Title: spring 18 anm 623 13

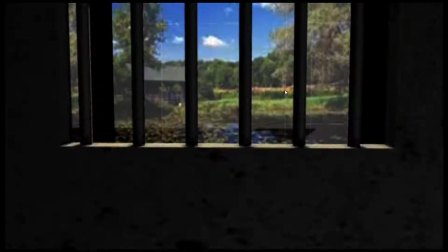All right. So yeah, this is coming along well. As far as lighting concerned, I like that there's some thought about the different light sources.
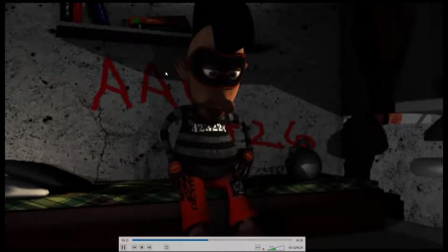like the lighting over the bookshelf, the light from the window, and some other sorts of light hitting from this side.
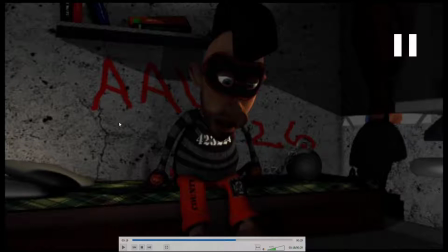I think there's kind of too much going on with these shadows.
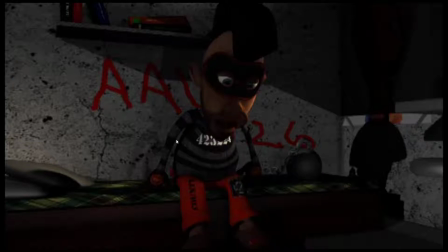I'd probably turn off the shadows for some of the lights, especially the one coming from this side. It's just casting a lot of these extreme shadows in here, and I would tend to think the indoor lighting would be more
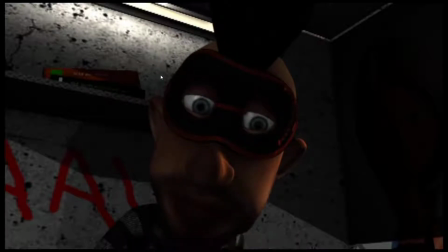kind of a diffuse light that would cast less extreme shadows.
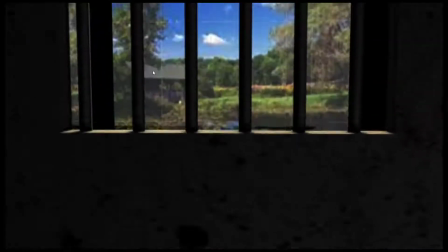Overall, the animation, I think, is just. I think that first part's okay, but this looks a bit slow.
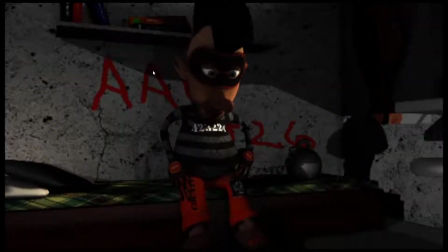You might want to add some blinks in there. That looks pretty slow.
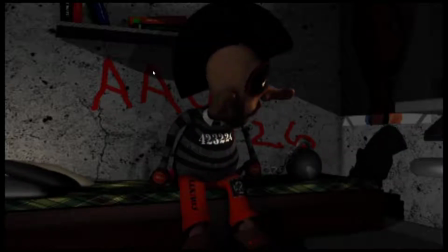And that looks slow, especially how slow his hands are moving.
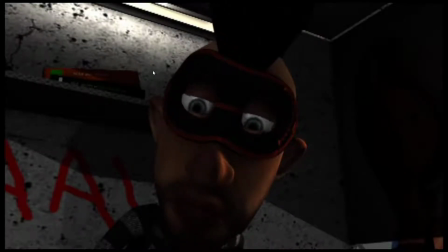So I think you, overall, some like quicker movements and then moving into holds and stuff like that would be better.
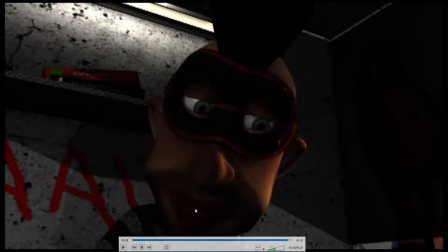It's almost 30 seconds, which is really on the long side.
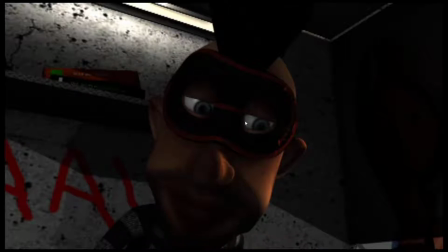Yeah, those would be my suggestions. You might want to just try taking all the animation and scaling it down.
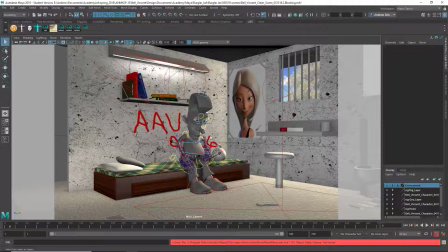It's interesting. I like the look of the lighting here better than in the render you did. I'm guessing you did not do the hardware 2.0 render, as was explained in the module. I don't think you would have got all those different shadows if you did.
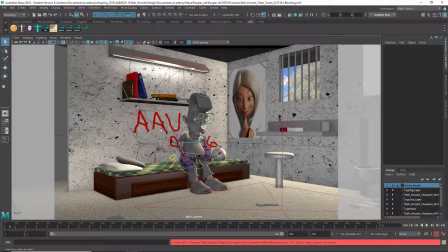Anyway, as mentioned in all my previous critiques, you might reconsider this big red AAU thing. It's not that I care that that's on there, it's that it looks like it was drawn with a mouse. Looks very odd.
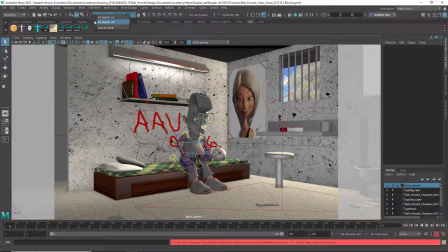So if you do want to speed up your animation, one approach, at least as a quick starting point, is if you select all the controls
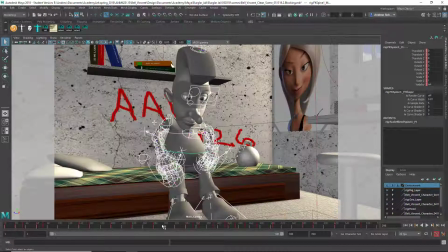and then triple click on here. I'll just lengthen this by a couple, like 705. Okay.
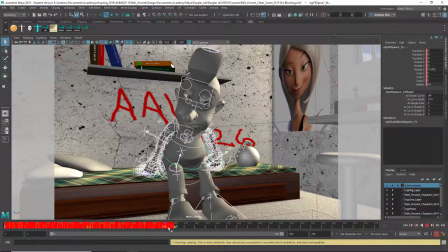Then I'll grab this little yellow thing by the end and just scale the whole thing down, then right mouse click, snap, to make sure they're on whole number keyframes, and then you can take a look at it.
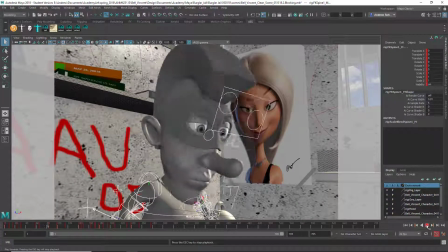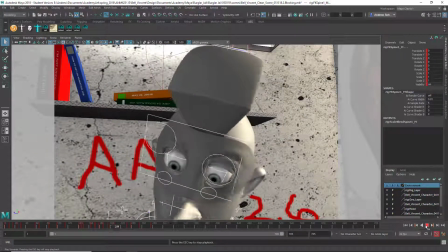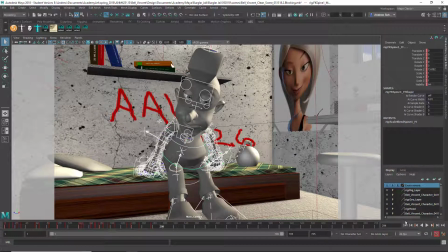I mean, to me, that's already better. It's less than half the length. So I definitely think this could be sped up a lot. I mean, you can vary the speed a little bit more, having like slower parts and faster parts, and that would be a good idea. But right now, I think the thing overall is just way too slow. It just looks like super slow-mo.
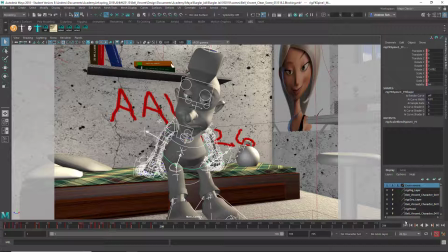So speed the whole thing up, work on some of those details, touch with the lighting, less cast shadows, and keep moving forward.
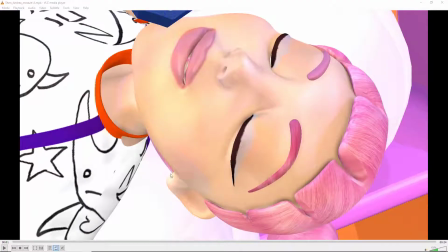Okay, next up is Andrea.
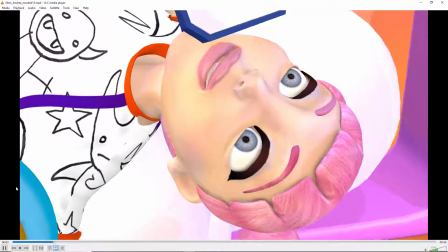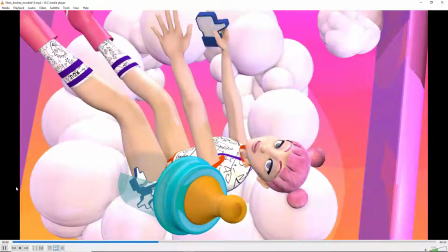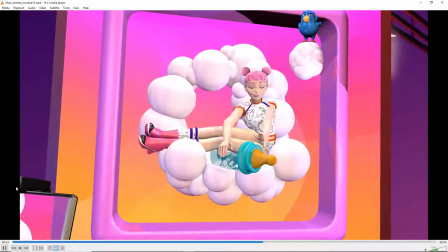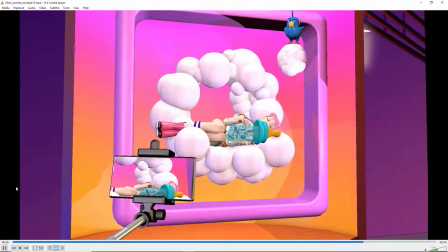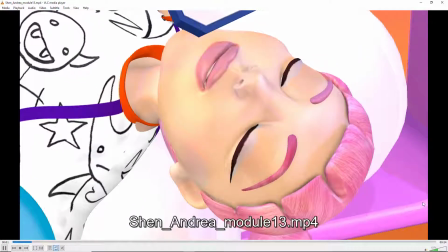Alright, first of all, this is really good. Great work on this.
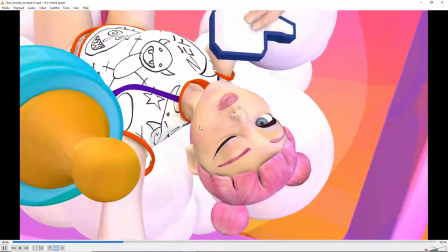I think there's like a lot of little areas where you can make some improvements.
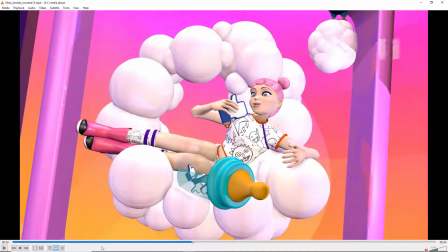I'll just kind of point some stuff out.
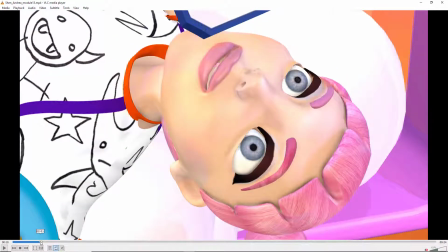So first I'd say that I think the way her eyebrows move up, I might go a little
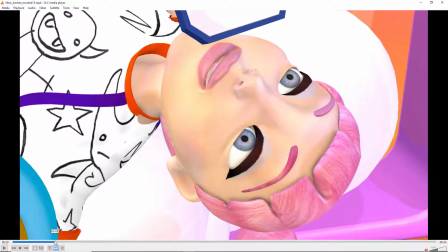faster and not quite so perfectly symmetrical, so one moves a little differently than the other.
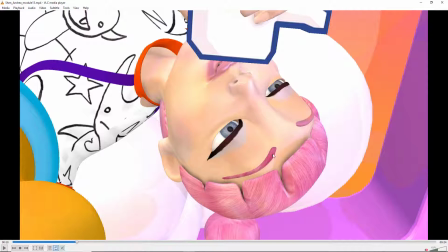And maybe not so far. I mean, that distance looks pretty exaggerated, so maybe tone that down a bit.
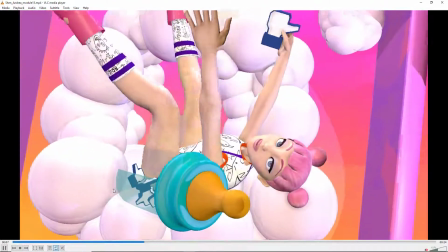And then let's just play at normal speed. There's a little sort of pop in here.
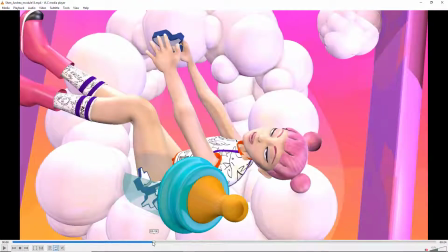If you look, like right there, and we can take a look in the Maya file and see what's going on with that.
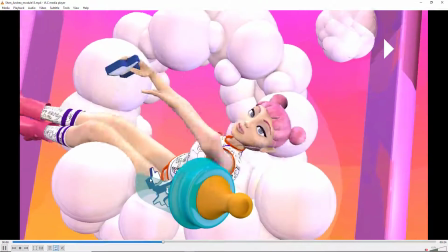There's kind of a couple little pops there and there with that knee.
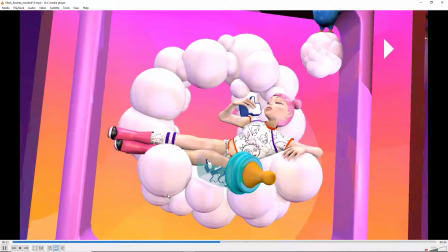I think that's alright. I feel like this looks
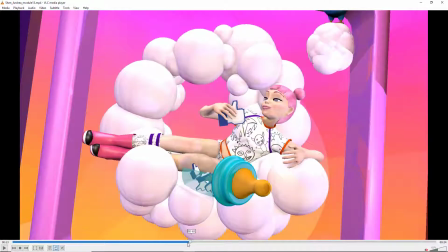weird because it disappears, and I think you need to.
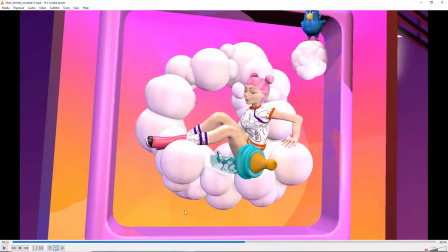I just think, if she needs to either really eat the thing or not, So you could have her like pantomime taking a bite and then throwing it. You could exaggerate her jaws opening up and swallow the whole thing like a snake would.
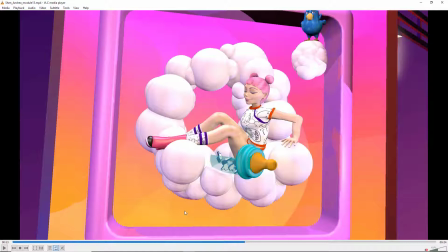You could have it shrink so she can just pop it in her mouth.
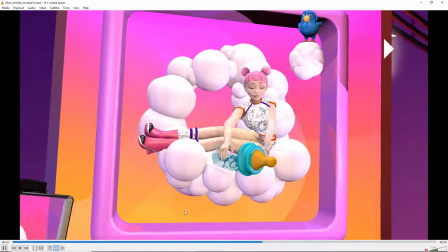But right now, I just think it looks funny how it just kind of disappears. Um, I like this is a nice touch.
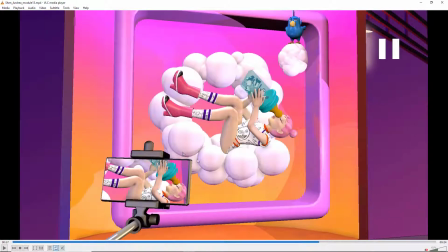Have you got the camera view on there? That worked out well. And this is part I'm not real happy with is the way that
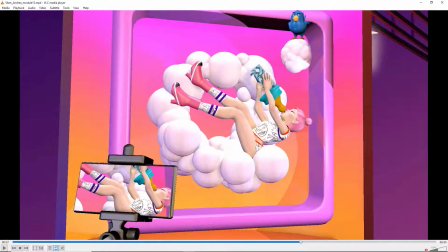she's sort of weightless here with her legs up in the air and stuff like there doesn't seem to be a sense of weight there,
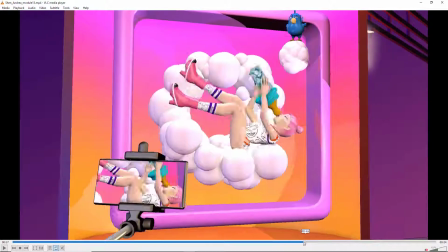and then her whole body just rotates, but it's not really justified by anything. What you might try is, kind of like have this foot sort of braced against the side there,
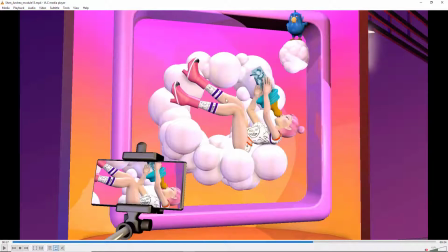like where it is, and then have this leg fold down, and then have this leg fold down and follow it, and then rotate her body after the legs are resting, something like that. Because right now it's just her whole body moves en masse.
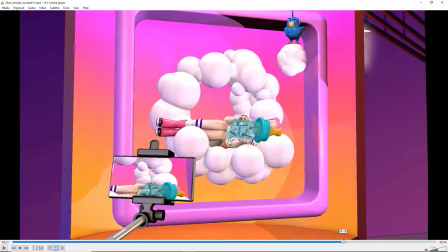And I'm a little afraid I'm going to look in there and find out that you've moved that main control, but I guess we'll see. So, yeah, all these are relatively small things.
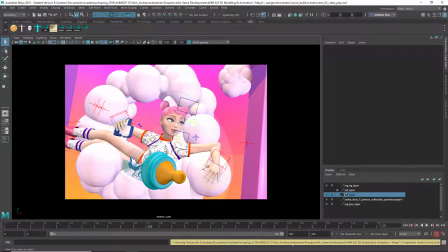I think you're doing a great job on this, but let's take a look at the... by the way, I didn't talk much about the lighting, but I think that's a good sign.
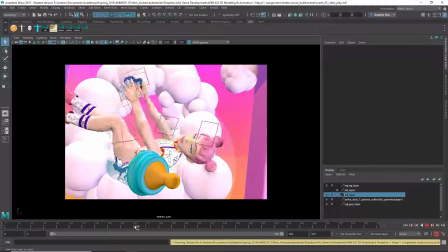I think the lighting looks pretty good for the most part. Okay, let's look at this sort of glitchy thing first.
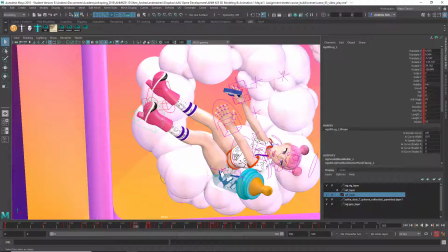See if we can figure out what is happening with this leg.
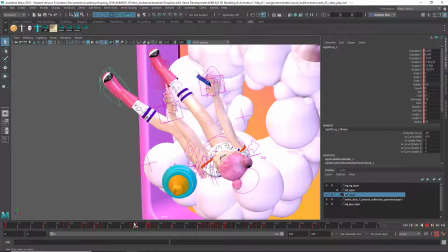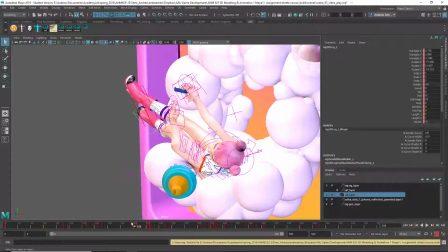So I think it's just maybe, trying to move too fast between these two keyframes.
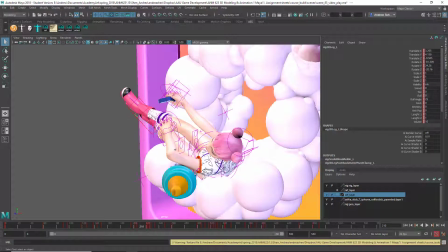So it may be just a case of let's kind of zoom in a little bit here. Might be just taking this keyframe and moving this, splitting the difference a little bit.
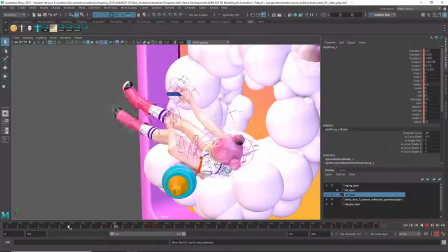I think that's a little better. And then there's another kind of pop in here.
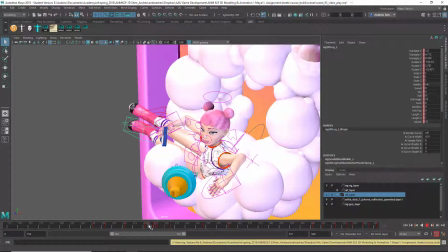And what I'm seeing, there's just a lot of keyframes there, so I might delete some of these out.
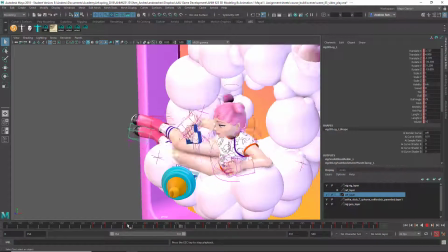That might do it right there. Oh, still kind of, maybe let's get rid of this one too. Okay.
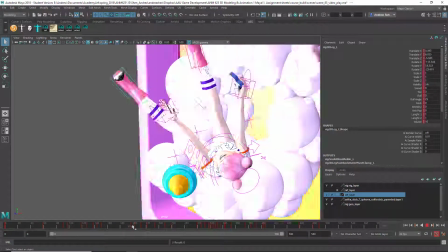And let's go back to your camera view.
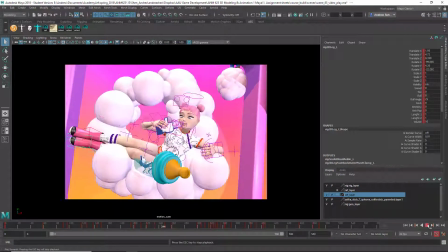Motion cam, I think. Yeah. I mean, this move,
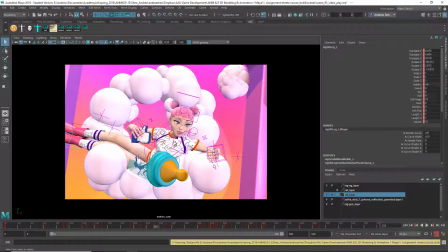what I like about this is it looks like she's bracing her elbow there and using that leverage to help her kind of scoot her body in, because that arm was kind of holding in place.